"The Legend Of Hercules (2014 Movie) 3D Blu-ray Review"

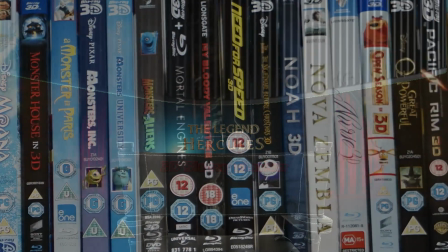3s
Hello and welcome to the 3D Blu-ray Bunker.
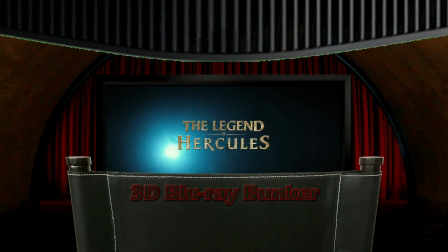6s
This is a place for us die-hard fans of 3D where we exclusively look at 3D Blu-rays, not to review the film but to almost entirely focus on the quality of the 3D on offer,
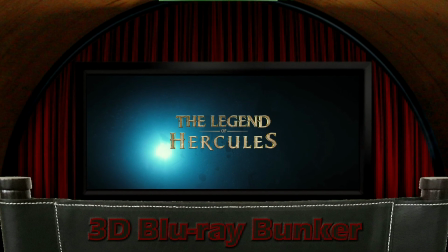14s
with just a short comment at the end about the film itself. And today we're looking at The Legend of Hercules, Renny Harlin's film from 2014.
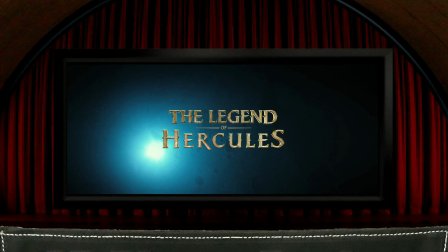21s
This was the second of two Hercules films that came out that year. The other one starred Dwayne Johnson, and this one has Kenan Lutz as the hero. These two films are the only pair of so-called twin films that I can think of where they were both released in 3D, and whereas the other one was post-converted 3D, this was shot in native 3D,
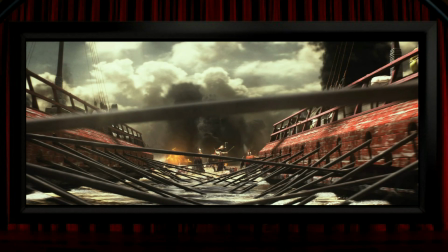39s
and the aspect ratio is 2.4:1. And the opening shots of 3D films often set out their stall by giving you an idea of how seriously they're going to take the 3D, and this one is an absolute tour de force of fantastic 3D. It's presented as a single continuous take, beginning underwater during a battle with bodies and weapons falling towards us,
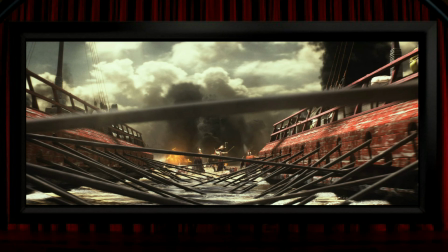59s
and then the camera moves up out of the water and it passes through the oars of the ships here. And whilst this looks like it's maybe not top-notch CG, it's a great camera move for 3D,
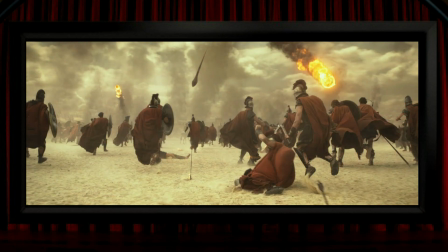68s
and it gets even better as we move on through the beach landing to the fight where spears and fireballs are hurled towards us. They've gone from the fantastic depth of the oars stretching deep into the frame onto this stuff popping out of the screen,
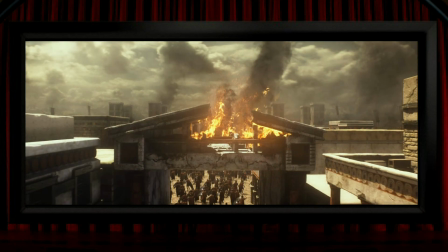82s
all in the same shot, which continues on through this burning roof of a building and onto the ranks of massed troops.
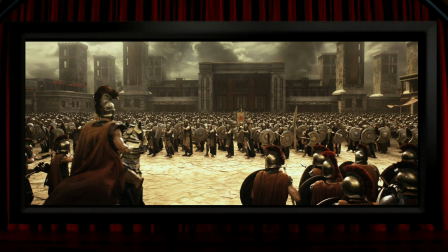89s
I'm going to say that from a 3D point of view, this is firmly amongst the greatest opening shot of any 3D film that I've seen. It's spectacular stuff, and it's really reassuring that this film's in the hands of people who seem to care quite a lot about the 3D. I'll get some of the minor negatives out of the way first. I did notice a couple of 2D shots in the film.
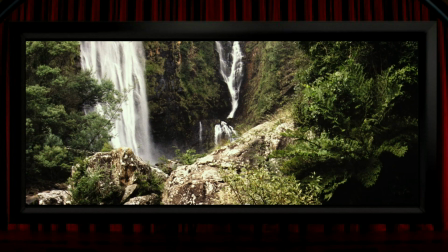108s
There's this one here, which is pushed behind the plane of the screen, presumably in the hope that it won't be noticed,
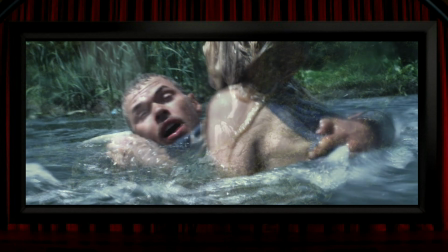113s
but this one is right on the plane of the screen, so its flatness is quite apparent.
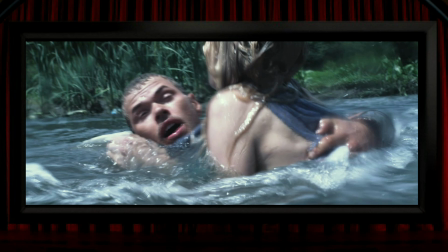117s
The rest of this scene is all fine in 3D, but for this shot I guess they had to actually put a camera in the water, and maybe their 3D rig was either too awkward to operate there, or perhaps more probably they wanted to avoid it getting splashed, because I think that water on just one of the lenses would ruin the shot for 3D.
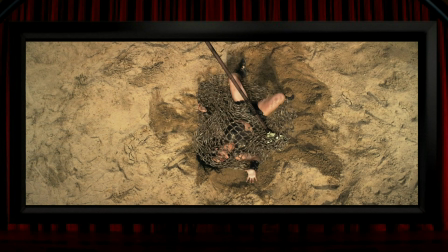133s
Also, there's this shot of a net on top of a gladiator, which looks a bit odd. I can't work out exactly what the problem is, because it looks like her face is above the net, which obviously shouldn't happen, not if it was just a straightforward native shot. But it also looks like the net is maybe digital, which might explain the fault, but a digital net does seem a little bit extravagant and unnecessary.
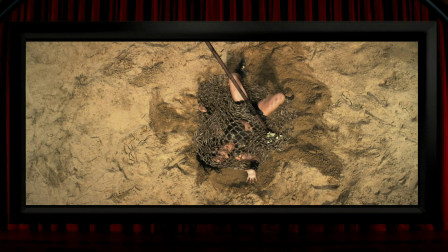152s
There are some other moments where CG sits alongside the natively shot live action and it doesn't look 100% correct, and the CG is also generally of a relatively low standard compared to big budget films, but I don't think any of it's too horrible. Everything else, though, is pretty great, really.
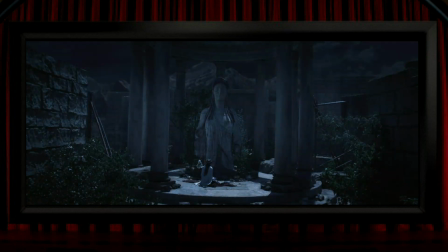167s
The most impressive thing in the film, I think, is the amount of effort they look like they went to compose for 3D,
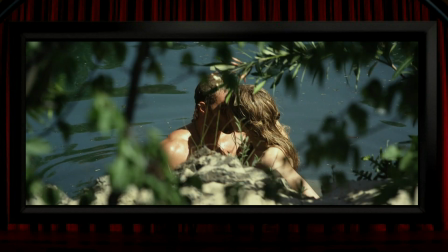173s
because shot after shot is extremely well arranged to show off the stereoscopy,
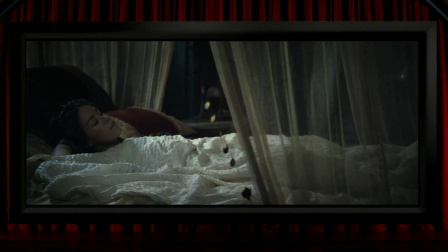177s
from simple stuff like the veils hanging down on this bed in the scene where Roxanne McKee from Game of Thrones gets her visitation from Zeus.
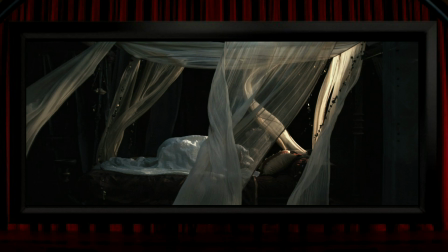185s
These veils make the 3D so much more interesting in the scene, and to larger things like facing down these pillars,
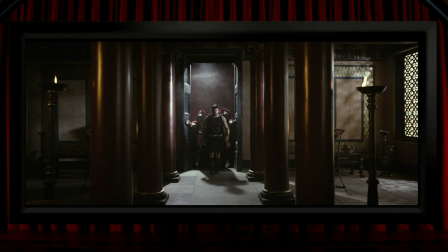191s
classic 3D composition, which is something they managed to do with a majority of the interior shots,
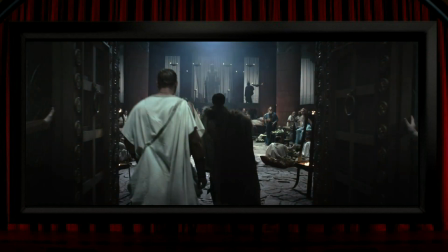197s
like the doors in the foreground here framing the shot as the camera moves on in through them,
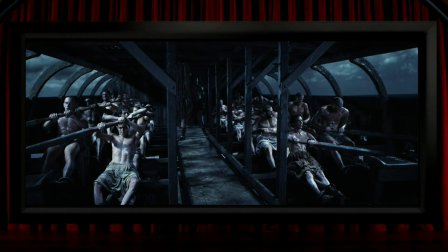201s
or there's this superb ship interior with the rows of rowers, as well as the structure of the ship. It's brilliant design, and people in cages behind bars is always something that should look good in a 3D film.
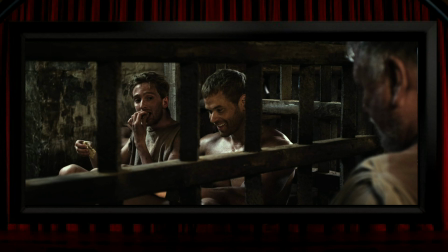213s
All of this composition wouldn't really count for much if the stereographer didn't want to make the most of it, and the person in question here was a guy called Peter Burland, who seems to be very keen on placing his lens separation at pretty much the maximum I think he'd get away with for
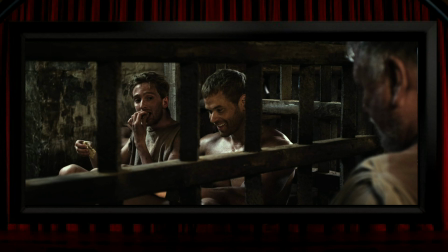226s
most shots. There's never any question here that you're watching a 3D film, and clearly it's one where everyone was embracing the process and getting the most out of it. This features so many great 3D shots I can only scratch at the surface here. There's stuff like this that goes from deep into the screen to quite a way out in front of it.
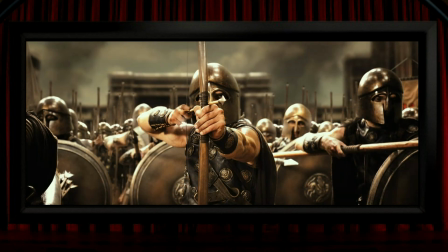241s
It looks like Bowman seemed to make great characters for 3D movies, as there's clearly more than one excellent viewpoint for them.